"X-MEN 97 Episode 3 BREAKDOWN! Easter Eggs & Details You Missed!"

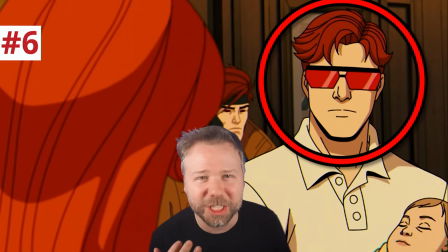ha another example of the animator is just using a still frame as a reaction shot like reverted acosto's frozen face in episode one but here scott being stone face is the most devastating reaction for madeline to see so madeline snaps at them i fought by your side in countless battles given my life how many times you know me yeah madeline is really just worked up and making a point about the multitude of times gene has literally
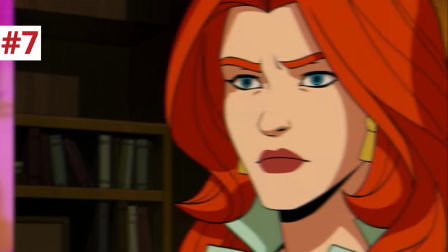sacrificed herself but it's just we're noting that you know her memories are starting to get a little heasy and she might not be as sure how many times exactly she's experienced that objective reality but also we should note at this point that this would never be something the real gene said because when
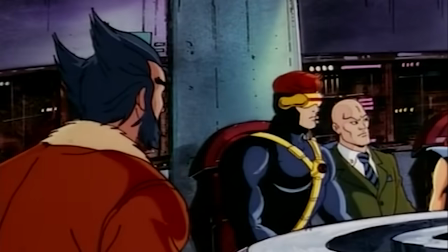the real gene was told by bishop in the original series that an x-men was going to assassinate someone gene at the time was the first one who admitted
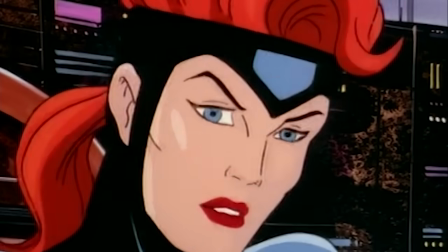that it could be her because she like everyone else has the capacity before darkness. So it's kind of like a decision of King Solomon, right?
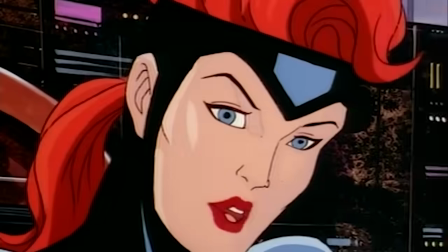The real Jean, whoever she is, would accept the possibility that she might be the bad guy. But then having a heartbreaking moment with Scott, a voice croaks out over the baby monitor.
Jean, Jean Grey.
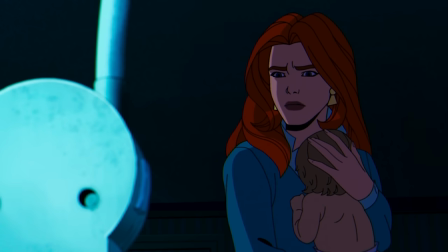Who's there? Answers.
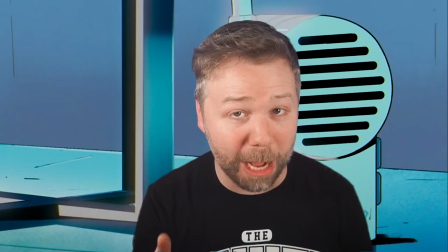I and any parent can tell you the creepiest thing in your household when you have a newborn is an unexpected noise from a baby monitor. Your sleep-a-prime body becomes physically rewired to just be triggered by this little machine like you went from being a rational parentless adult into a
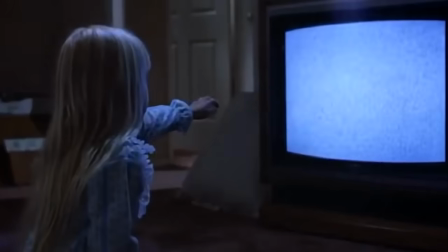paranoid jodie foster in contact listening for whispers from another dimension as your domicile becomes the house from poltergeist so hearing mr sinister called madeline over the baby
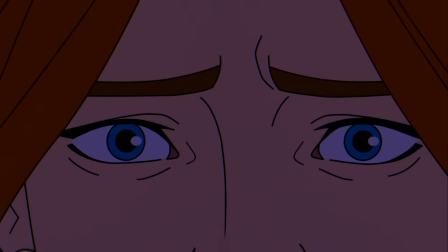monitor freaked me the out thunder claps outside setting a dramatic and horror-filled atmosphere for this episode but one wonders if storm
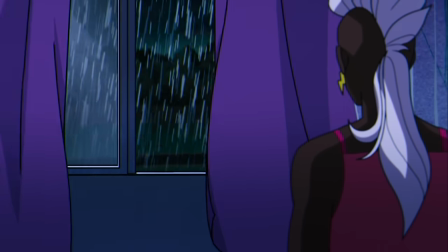were here and if she still had her powers the weather would be more favorable because episode two ended with her getting scared by this same thunderstorm that storm started with storm
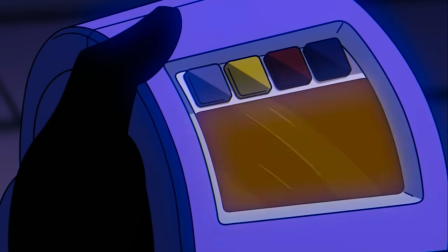not being storm anymore bishop says tom band's looking slick beast must be ready soon future's calling me and beast says that as soon as they're done with the gene crisis they'll be able to make the final modifications and send bishop back to his time you may be rightly wondering what the hell bishop
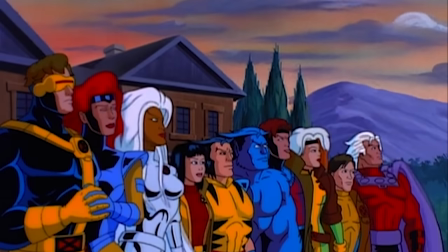is doing here at the start of x-men 97 as he was not with them in the finale of the 90s run and he was normally set in the
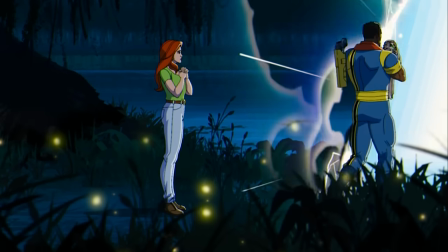year 2055 based on how this episode ends i'm sure we'll get an answer for why bishop went back in time to begin with of
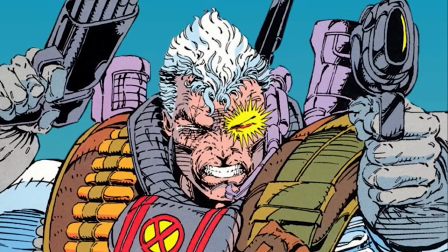course baby nathan summers canonically grows up to be cable when apocalypse gives him a techno organic virus that he's taken into the future year of 39.99
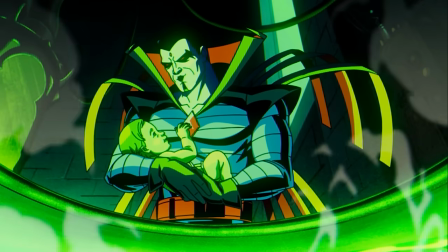to cure but this episode changes it so that sinister gives him that virus instead of apocalypse like we know structurally why bishop needed to be here to take baby nathan into the future but why was he there to begin with well clearly this mystery that they're still setting up because bishop's time travel chatter just
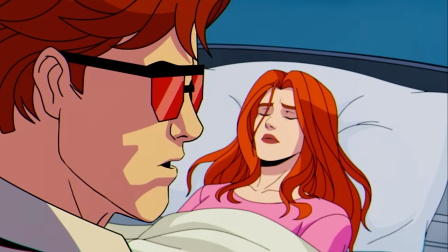gets cut off interestingly when scott brings up how bishop from 2055 never knew of a past in 1997 which magneto took over the x-men
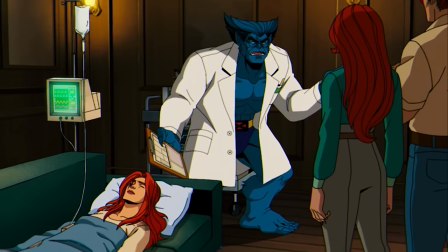and he was never aware of any Madeline Pryor drama. But Bishop's explanation is interesting.
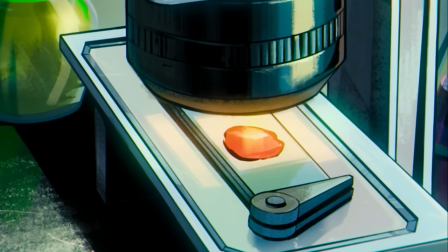Time isn't some history book, man. It's always writing, skipping forward, headed... Oh, my stars and garters.
Ah, yes, Beast's comic catchphrase, oh, my stars and garters. But I think Bishop's line suggests that we might be currently experiencing a timeline altered by future time travelers,
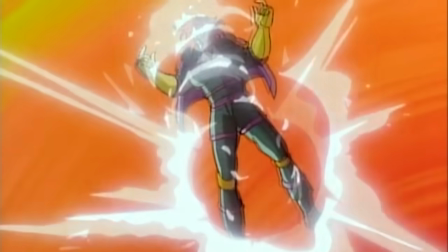including Cable and maybe even Kang the Conqueror because Immortus appeared in the 90s run as the creator of the Axis of Time in season four's Beyond Good and Evil arc.
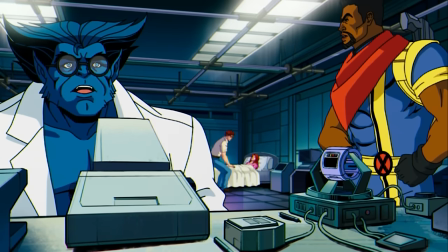And notice how Fisha was about to say, headed into something. And before Beast cut him off, I wondered if he was going to say, headed in some divinely laid out path or destiny.
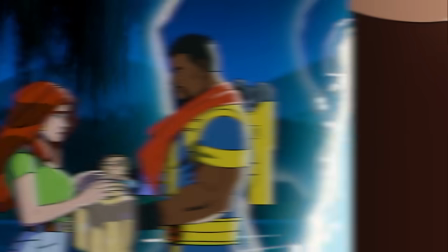And so we could look at all these details from the first three episodes of the season. Like Storm losing her powers, Magneto taking over the X-Men and hooking up with Rogue.
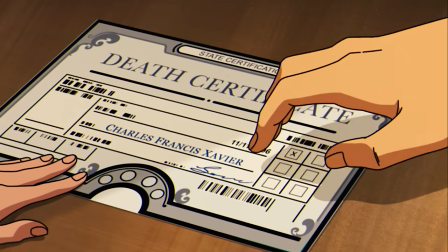Sinister giving Nathan the virus instead of Apocalypse. Maybe even Charles being dead, as has been suggested.
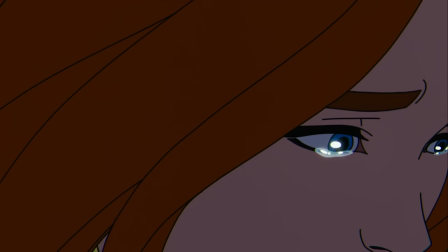And the language in Aurora's letter to Jean about living alternate lives in alternate worlds.
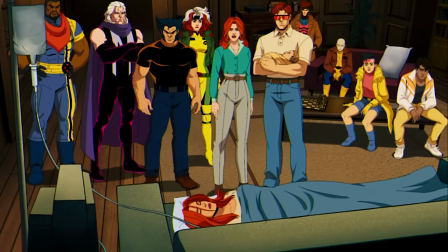I just wonder if we could be looking at a darkest timeline that is destined to be retconned.
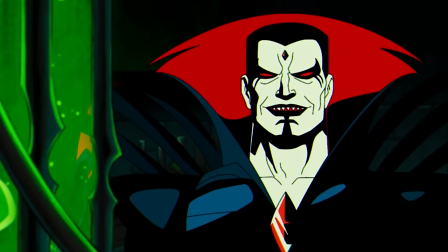Like, we're just kind of exploring, like, a what-if scenario in this season of episodes, and then later time travel shenanigans are just gonna fix everything.
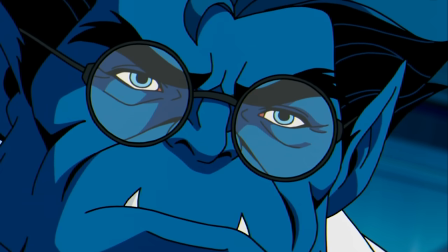So Beast recognizes Madeline's DNA as the work of Mr. Sinister, who appears in the lightning flash from the shadows of the nursery.